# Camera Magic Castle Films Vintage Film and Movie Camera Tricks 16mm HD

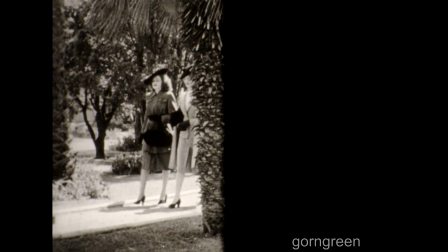(4:21)
A tree or some other upright object, such as a telegraph pole or lamppost, must cut the scene exactly in half.
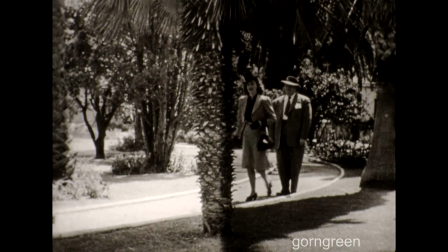(4:28)
This picture shows the complete expose. say.
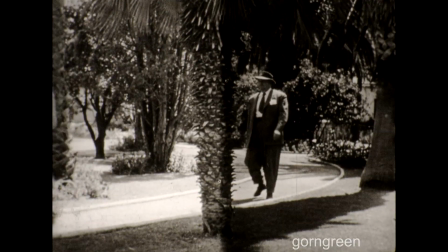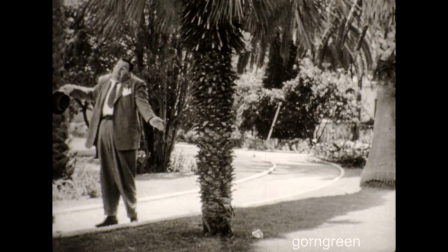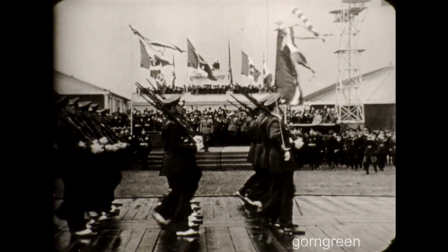(4:41)
Here's a variation of the almost forgotten goose step.
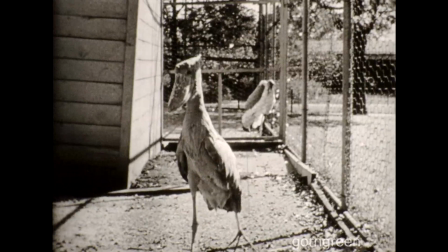(4:47)
But it's not a goose, looks more like a jabberwock.
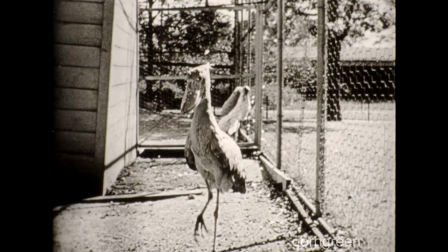(4:51)
Sometimes marching men can do the craziest things with the help of the camera, and sometimes birds can be made to step it up.
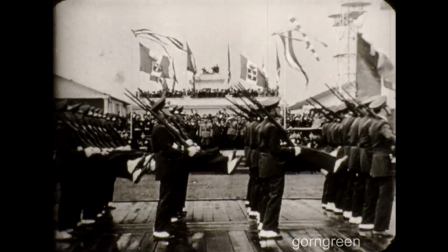(4:58)
It's another trick known only to camera magicians.
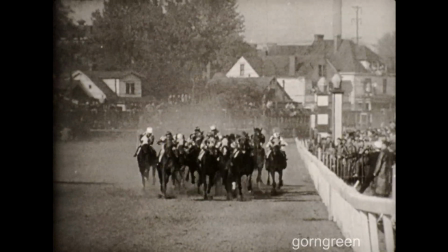(5:03)
They're off, down the track come pounding hoops, but it looks as though the cameraman is in control.
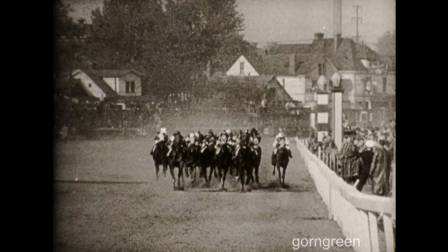(5:08)
It's not easy to pick a winner in a scene like this.
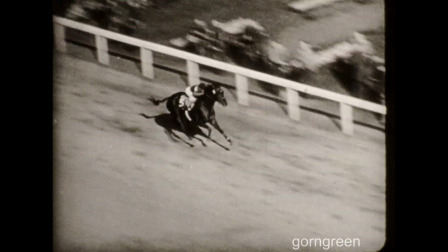(5:15)
Out of the pack comes the dark horse, a horse that can't make up his mind. The advanced amateur can produce this trick with a little help from the optical printer.
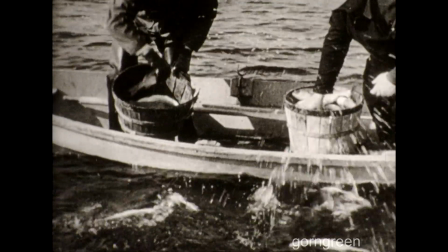(5:27)
Imagine two fishermen throwing a bushel of fish into the water. Well, we asked them to because we wanted to expose another illusion for camera magic.
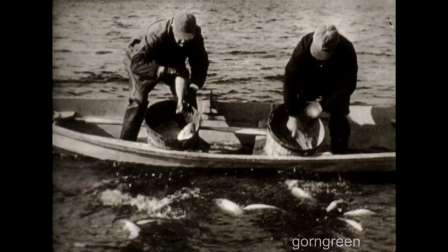(5:36)
While they were tossing the fish from the boat, the camera was turned upside down as we photographed the action, and after the film was developed, this is what we got.
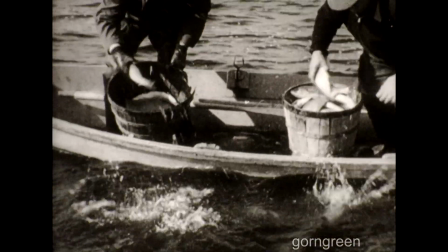(5:44)
It's called reverse action, and an upside-down camera is the solution.
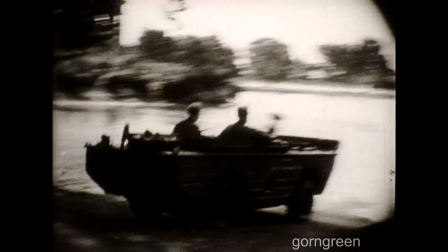(5:50)
Many new means of transportation were created during the war, but the die-dos of this amphibious vehicle are created by the camera.
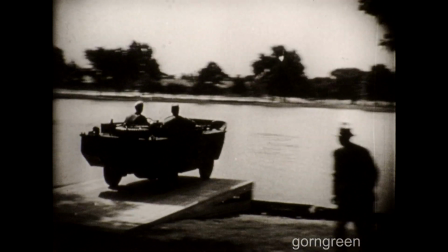(5:57)
Again, the upside-down camera comes to the rescue and just in time.
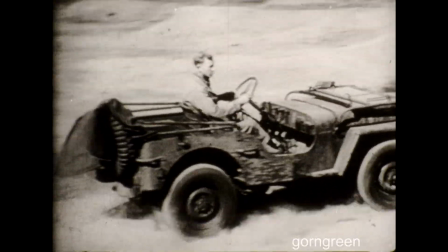(6:05)
Jeeps for civilians, not if they're going to act like this. It's amazing what can be done with the Jeep and the camera.
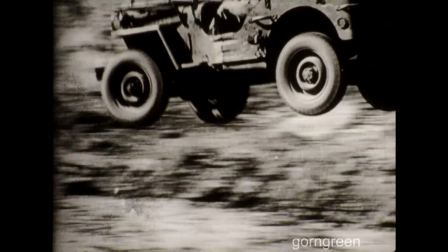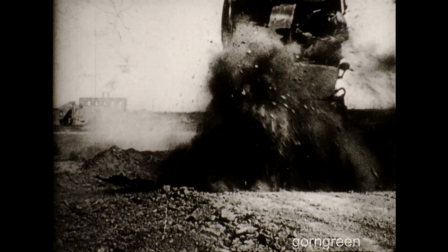(6:18)
If you know how, you can even prevent accidents
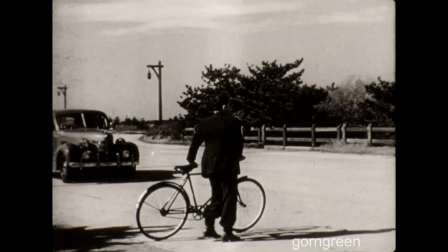(6:23)
Speaking of accidents, here's one that was created on purpose It appears to be pretty serious,
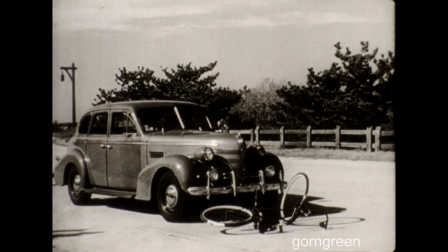(6:28)
but it can be done without casualties By simply holding the camera upside down,
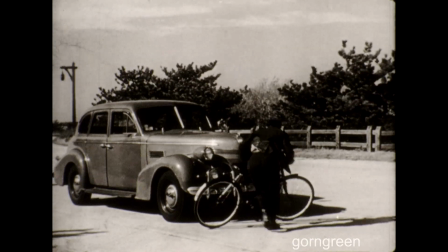(6:33)
the accident is staged in reverse, like this And the doctor is never sent for to finish the scene
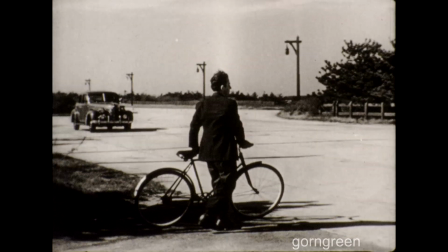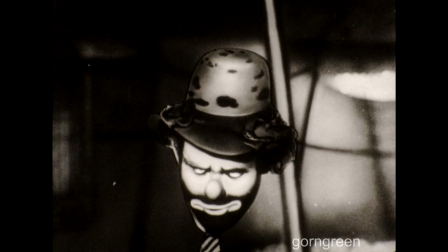(6:44)
This one is another secret of the cameraman who likes to clown around and can figure things out for himself
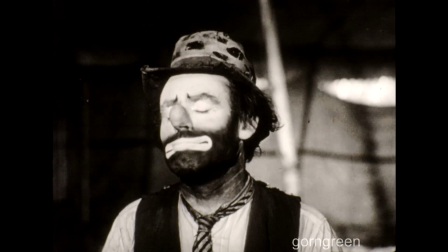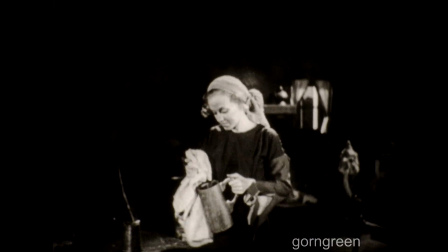(6:56)
fairy tales such as Cinderella lend great opportunities for camera magic moving from a close-up the camera dollies back which
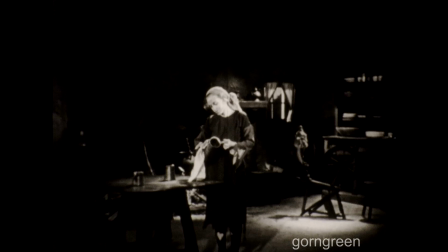(7:04)
means it is on a rolling platform for the amateur a baby carriage will serve as a dolly and will move the camera smoothly and steadily
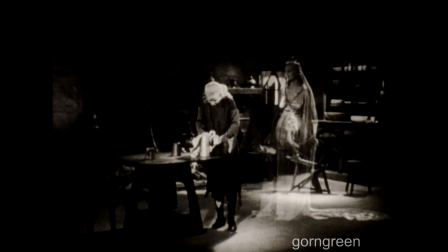(7:11)
deserted by her ugly sisters Cinderella cleans the pots and pans until an obliging cameraman
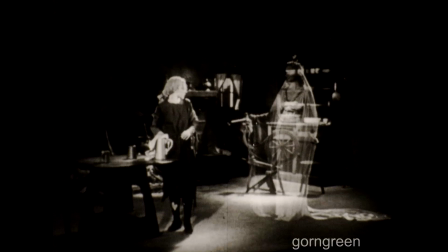(7:17)
dissolves in the fairy godmother who takes pity on Cinderella then with her magic wand she changes the rags and tatters to a beautiful gown bedecked with jewels.
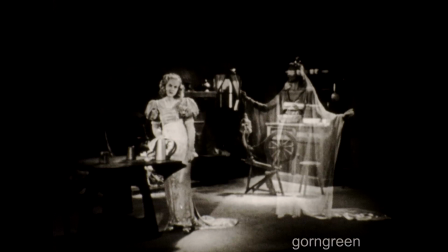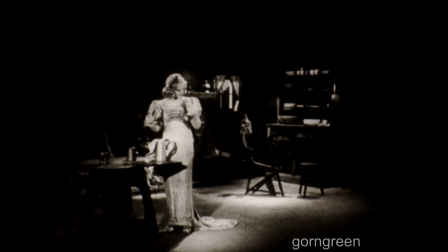(7:36)
This camera trick simplifies the shopping problem for ladies who need new gowns. In reality, it is a series of double exposures utilized by Hollywood producers,
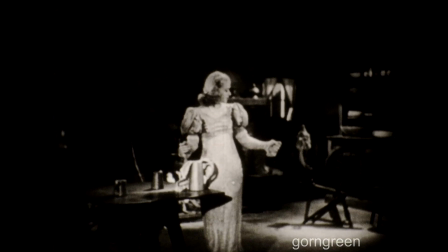(7:45)
but not beyond the possibilities of clever amateurs who wish to create more elaborate effects.
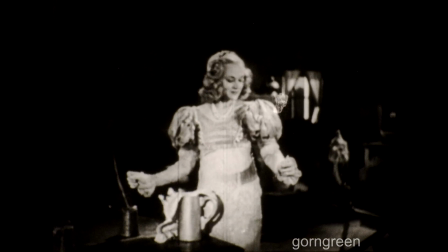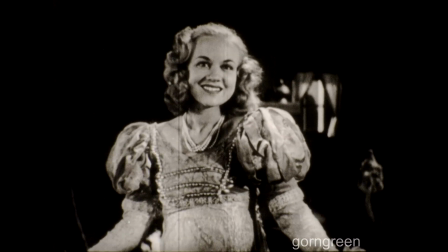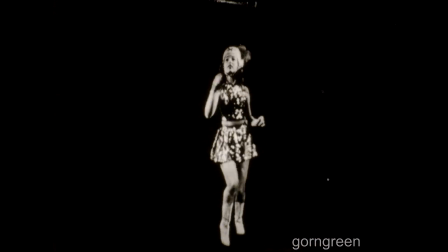(8:01)
And now the motion picture camera, aided and abetted by advanced optical printing brings to the screen a very energetic drum majorette who as she leads the band
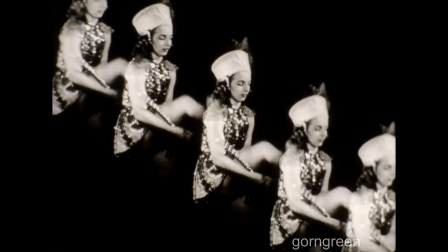(8:10)
multiplies and twists at the wheel of the operator it's done with a prism in front of the lens sometimes a piece of diamond cut glass will
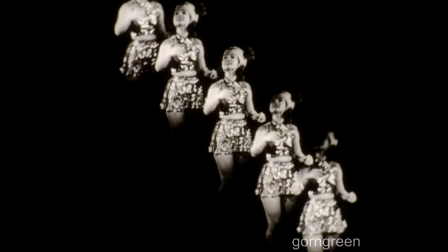(8:18)
do or even the scalloped bottom of a small drinking glass the